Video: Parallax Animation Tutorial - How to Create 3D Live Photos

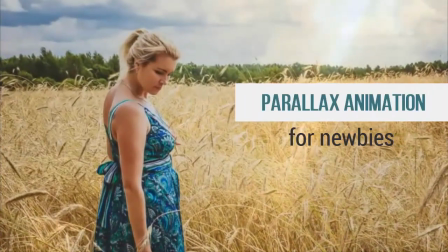0:00 In this video, you'll learn how to create a simple parallax animation for your photo using SmartShow 3D.
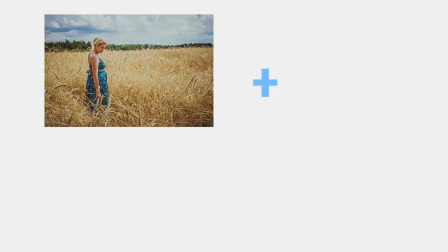0:07 First, you'll need to cut the subject from the chosen photo and add it to a transparent background.
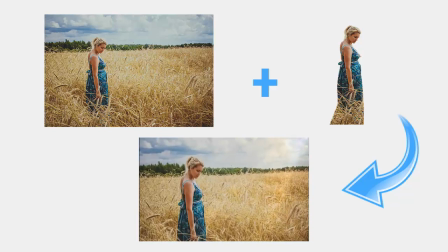0:14 You can make it in any image editor, for example, Home Photo Studio. Check out the link in the description below.
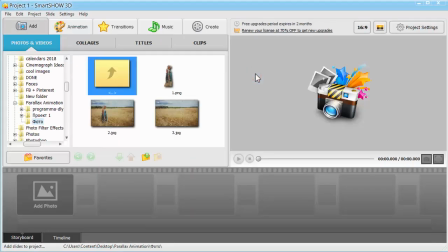0:23 Next, create a new project in SmartShow 3D and add the initial photo to the storyboard.
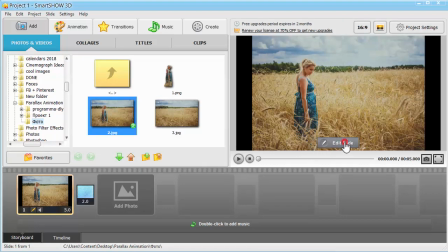0:29 Click Edit Slide and stretch the picture to get rid of the black borders.
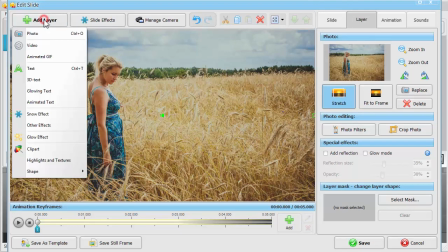0:38 Click Add Layer to place the edited image over the first layer.
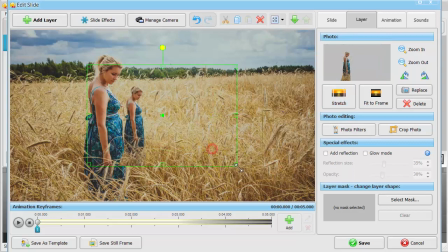0:48 Resize it and carefully place over the subject.
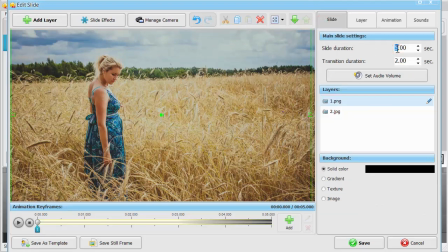0:55 Change the slide and transition duration to let the viewer take a good look at your parallax animation.
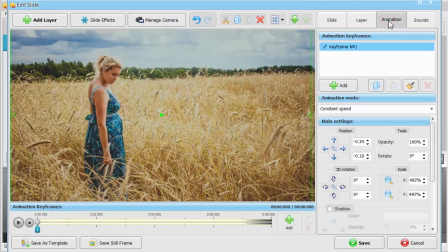1:03 Switch to the Animation tab to work with the second photo with a transparent background. In keyframe number 1, make the girl in the picture bigger by clicking the magnifying lens button. Don't forget to place a larger image over the initial one so that the viewer will see only one girl.
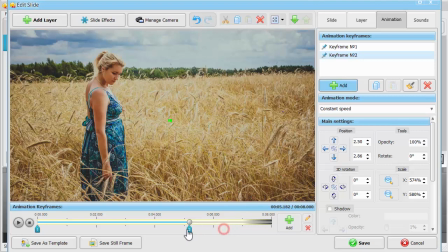1:22 Add keyframe number 2. Closer to the end of the slide. Further increase the second edited photo and reposition it on the slide.
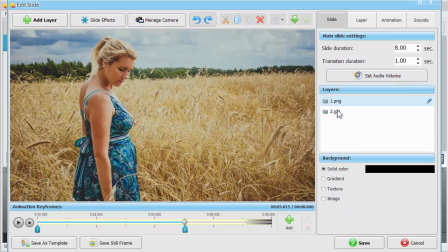1:37 Move back to the Slide tab and click on the initial image. Now, it's time to set an animation effect for this layer. Add a new keyframe and position it on the timeline. Your animation of the background image should play 1 second after the animation of the edited photo ends.
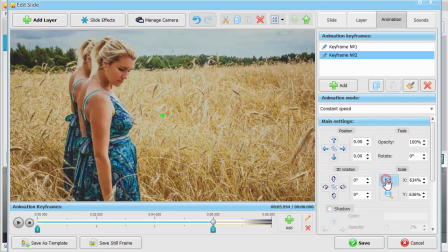1:55 Once again, using the magnifying lens tool to bring the field in the background closer. Make sure that the girl in the foreground completely overlaps the girl in the background.
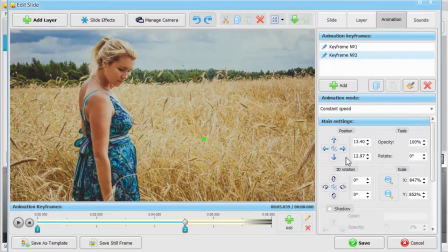2:06 Click the position arrows to move it right or left, up and down. Let's see our parallax animation in action.
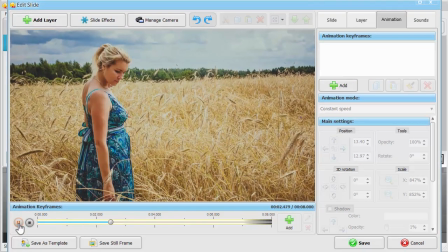2:15 Click play, and your photo will come to life.
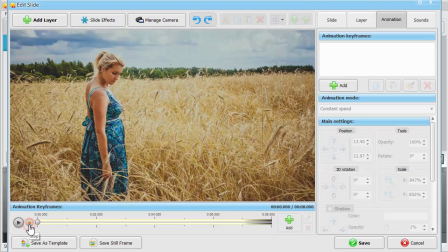2:22 Want to make this animation even better?
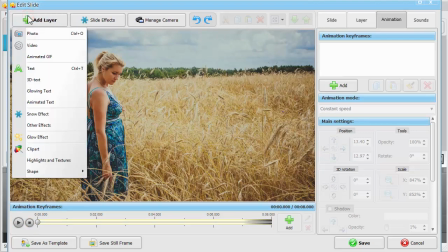2:25 Click Add Layer, Highlights and Textures, and browse through the collection of ready-to-go effects.
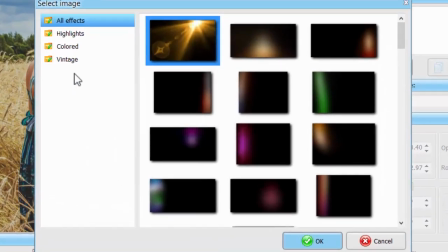2:32 Choose the one you like and add it to the slide.
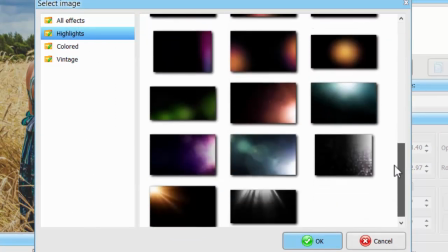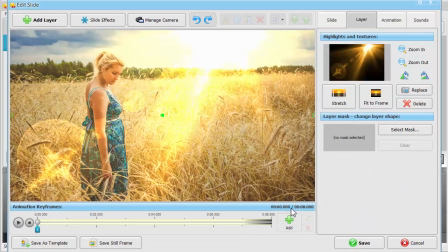2:41 Use a highlight to imitate sun rays.
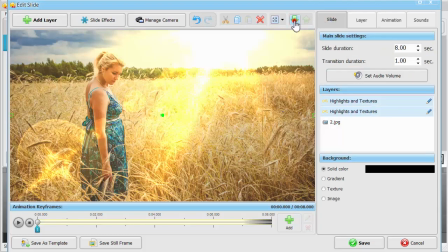2:44 While on the Slide tab, use the green arrows on the toolbar to send this highlight layer backwards and put it between two photocopies.
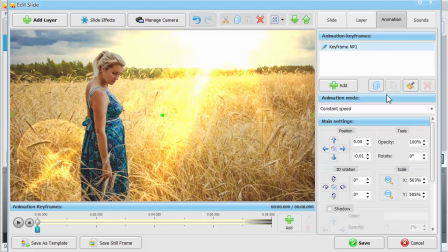2:53 That way, you'll achieve a more immersive effect. Switch to the Animation tab.
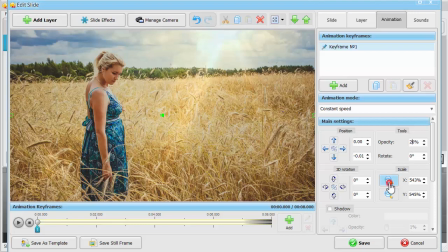2:59 In keyframe number 1, reduce the highlight opacity and increase its size.
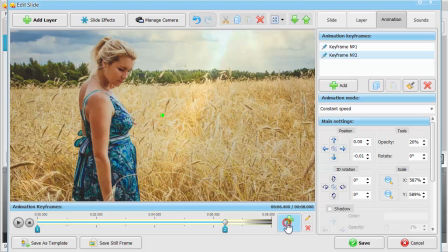3:04 Add keyframe number 2 and slightly move the mask on the slide. Click play and enjoy the result.
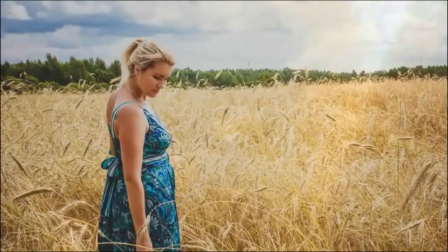3:15 Get started with SmartShow 3D and funk up your own photos with a stunning parallax effect.